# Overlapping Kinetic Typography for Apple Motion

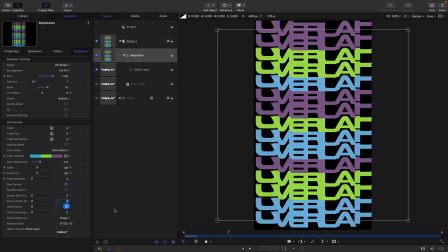So a couple of repetitions of that. And then I'm going to come down and set the source frame offset to 2.
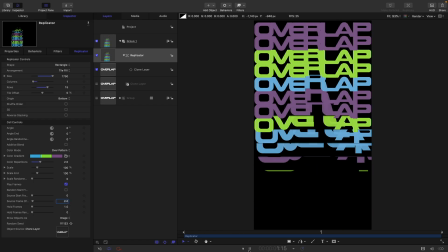And then if we run it, you can see that we're getting this sort of effect.
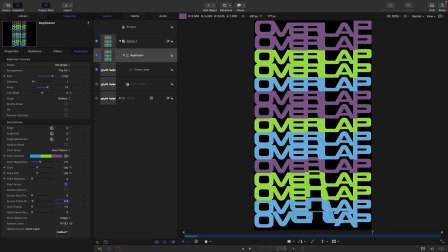So in order to get the appearance of that overlap, what I'm going to do is I'm going to come back down into my group here to my text and appearance. And for the face, I want to choose gradient instead of color.
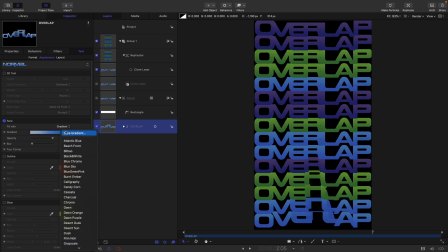And let's just select grayscale for that gradient.
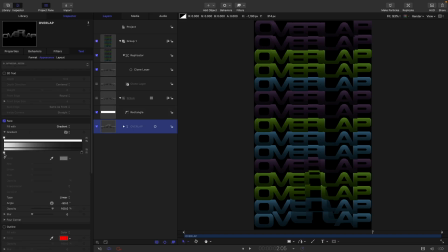And let's open up the gradient. Let's make this color here white. And then let's just move the middle point along here till we get a sort of better looking gradient like that.
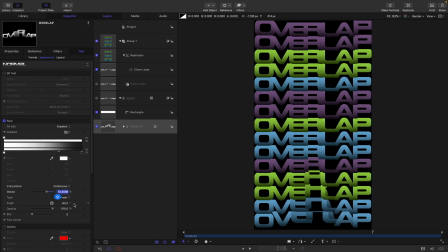Somewhere around there where we sort of 70% is probably quite good for that middle position. And then I'm just going to set this angle to negative 45.
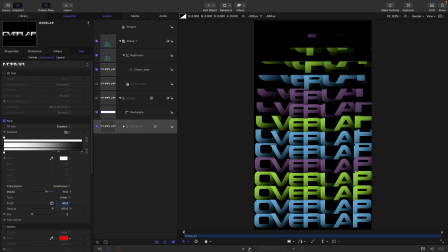And you can see the result of that is that we do get this sort of shading that does make it look as though we've got some sort of overlap of the text.
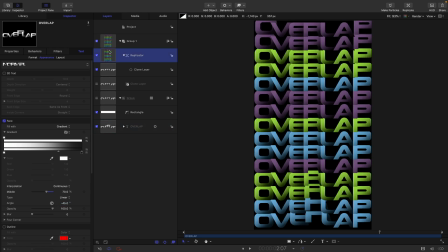And that is actually really quite nice. And obviously we can do a number of different things here with the animation. We know we can select center for the origin.
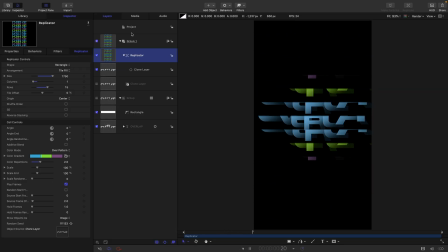It slightly messes with our overlap look, but it still looks quite nice. Or we could use top if we wanted.
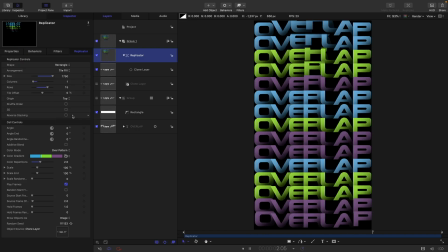Looks like this.
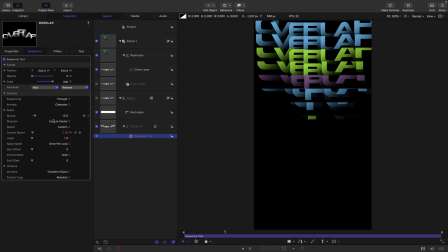And we can also come back down into our sequence text here and we can choose maybe center to ends,
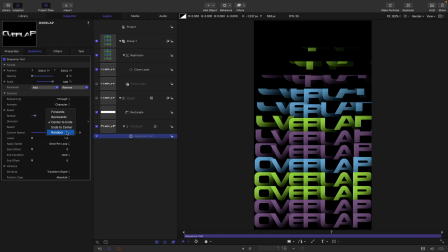doesn't look quite as good, or we could choose random even, it looks quite interesting, or we could use forwards. Anyway, so plenty of options there.
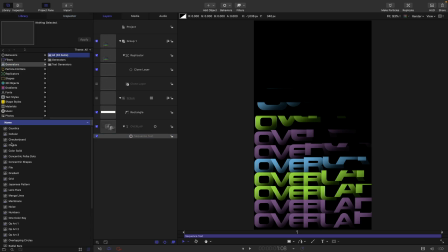So the only other thing I want to do is to come to the library and generators, grab a color solid, drag it in behind everything else.
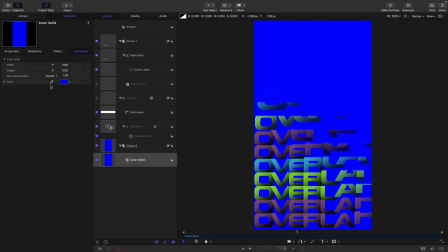And just to get it to mesh with our design, let's pick one of the darker colors off here.
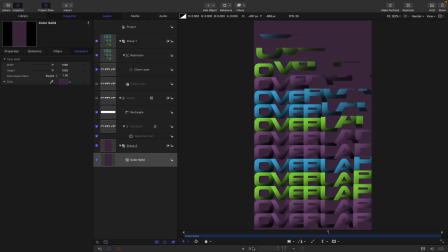Something like that looks quite good. Just whatever fits with your foreground.
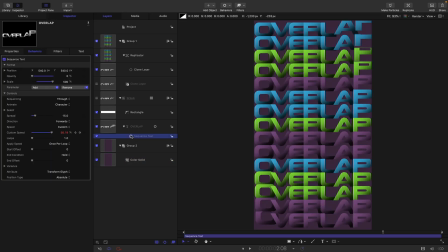And finally, I just want to point out, which I haven't yet, is that with the sequence text, we can do anything we want with these values. I mean, it's pretty arbitrary what I've done. We might not like that scale thing, so let's reduce that to 100 so we don't get any of that scaling. And we might decide we don't want it to go off to the side,
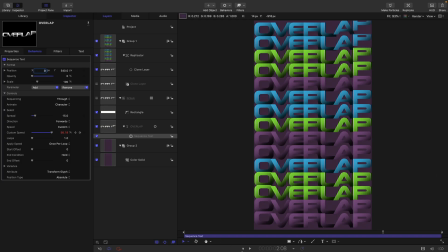so let's set that X value to 540. And then we get a much simpler sort of up-down version, which looks like this. So there you go. That is pretty much the effect. And, you know, plenty of customizable options there. Hope you have fun with it. Thanks for watching, and I'll see you again soon.